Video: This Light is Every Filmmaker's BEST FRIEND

least one of these in their set and like i said i don't want to make this video specifically about the man like pavo tube because you can get a tube light from an array of different places you can get wand lights these are all kind of sitting in the exact same genre of lights i'm talking about right now and i even want to eventually get to a point where i buy the the the light mats as well because i think that those are incredible and i've seen so many use cases where people mount those they're lightweight you can stick them to places that you could never get a big huge dome or octobox anywhere and i definitely want to get one of those before i get into a couple of the use cases
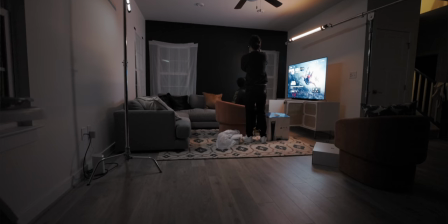283s
that i've used for these lights and show you exactly how powerful these is and why you definitely need one let me talk about canva real quick
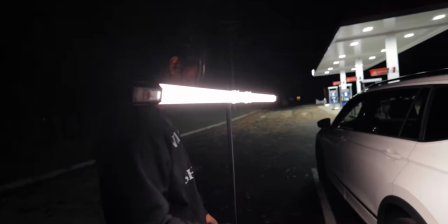290s
canva is awesome and canva is also something that i feel is essentially vital for pretty much any creative entrepreneur out there canva is an online design platform
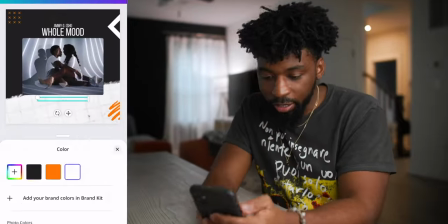300s
for you to create an array of different assets for your business you can
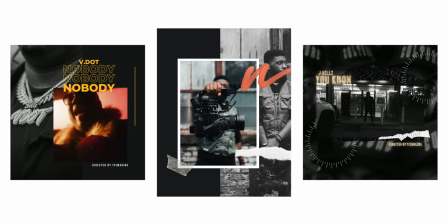304s
create logos you can create flyers you can create music video previews like
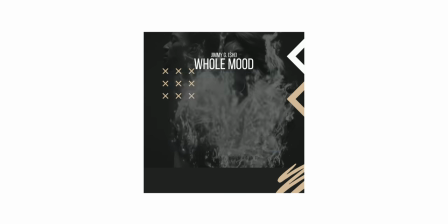309s
i do for my clients you can also create youtube thumbnails you create business cards it's so many different templates on this website
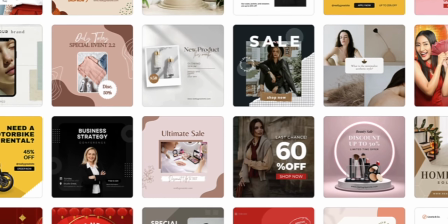316s
and the use case is so easy you really just go in and upload your assets plug them into a template and before you know it you have something that looks completely
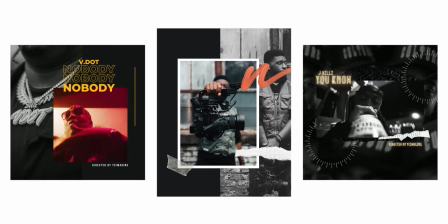324s
professional without any knowledge or background experience in graphic design and canva is completely free but canva pro gives you a lot more access to
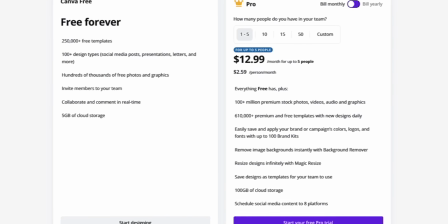332s
these assets for you to use for your business and just designing and they have different audio they it's it's crazy you got to check out canva man there's so many different things on this platform so down in the description there's going to be a link to take you over to Canva, my link will give you an extended 45-day trial of the Canva Pro subscription. Try it out. I definitely think it's a vital asset to us creatives. And also, if you have four other friends, you can link up five people on one Canva Pro subscription for one low cost.
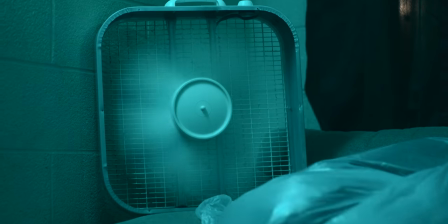358s
So I think it's a no-brainer, man. Definitely get a Canva subscription. Now, when it comes to these tube lights, man, I've used these in so many different ways.
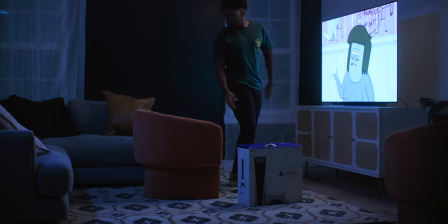367s
The way a lot of people like to use tube lights in the easy way, and I would say the crutch way, not to say that it's not cool but we've just seen it so much is that you just randomly throw it in the shot like for this special episode and be talking about tube lights you can see i just have these random tubes randomly thrown in the shot and it looks cool gives me a nice little halation bloom right there on my uh my sleeve it just looks cool you can't deny this but it's so many different
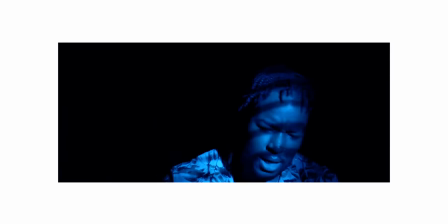393s
use cases that you can use these for one big one is in the bathroom right the bathroom is one of those
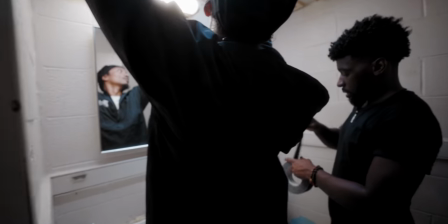400s
spaces where it is so hard to light you could bring a ton of different lights to a shoot and it's very rare that any of them are going to work in the
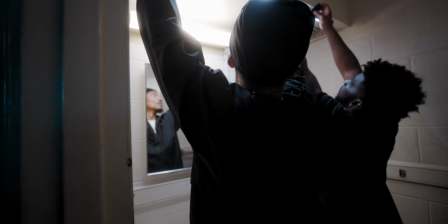408s
bathroom because it's so small but these are the lights for bathrooms you can just turn off the lighting fixture in the bathroom and gaff tape these
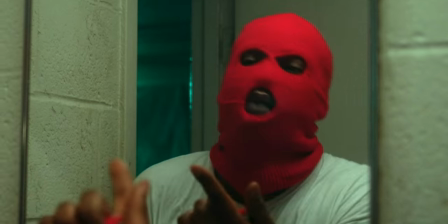416s
two exactly right over top of the mirror and it just replicates the look of a bathroom light the quality of light is much better you have by
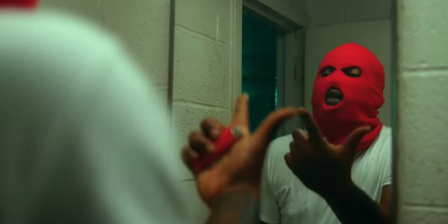424s
color options you could change it color you can also put a grid on this to directionalize the light a little bit better and flag it off where you don't
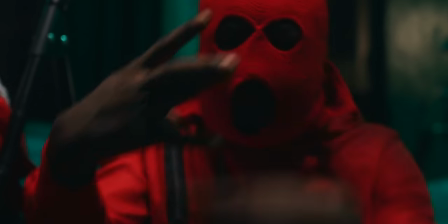430s
want it this is like the best light for a bathroom and not like i stand by that 100 another really dope use case that
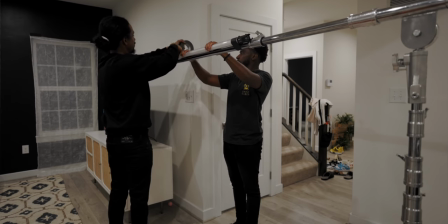437s
i've used these tubes for is just replicating the look of a tv sometimes it can be hard to mount a light over a tv or to actually get the
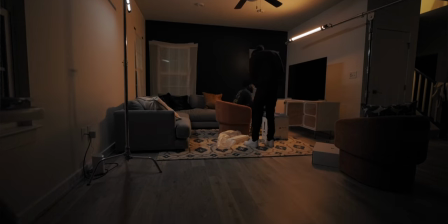445s
tv ambient enough to light a subject's face in front of it these are cool because majority of tube lights have different effects different lighting
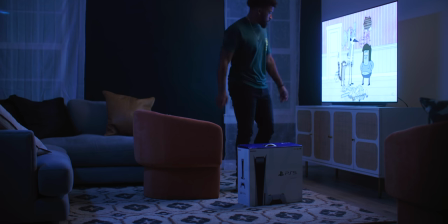452s
effects and you can just turn one on mount this right above the TV.
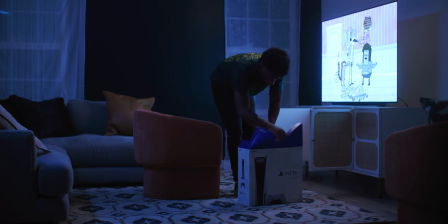457s
And essentially you have a motivated lighting setup that looks like the TV is lighting your subject.
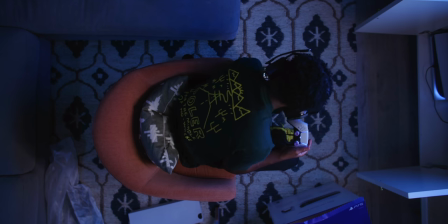462s
I love it for that. I love the tubes for that. And I think one of the hugest use cases for these is just shots where you
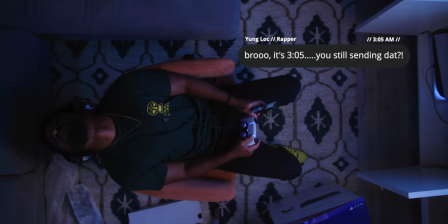468s
have such a small space and you just can't get your stands off the floor.
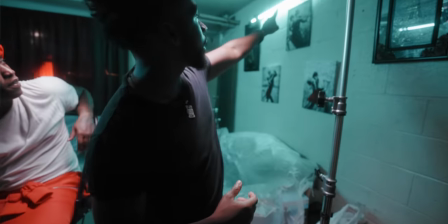473s
That's my biggest use for these. Now I don't necessarily recommend that you use these the way that I do.
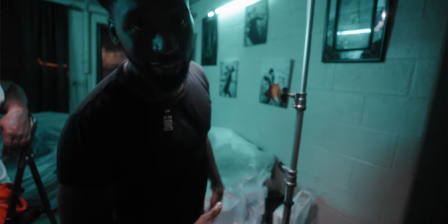478s
I'm super dangerous. I don't care.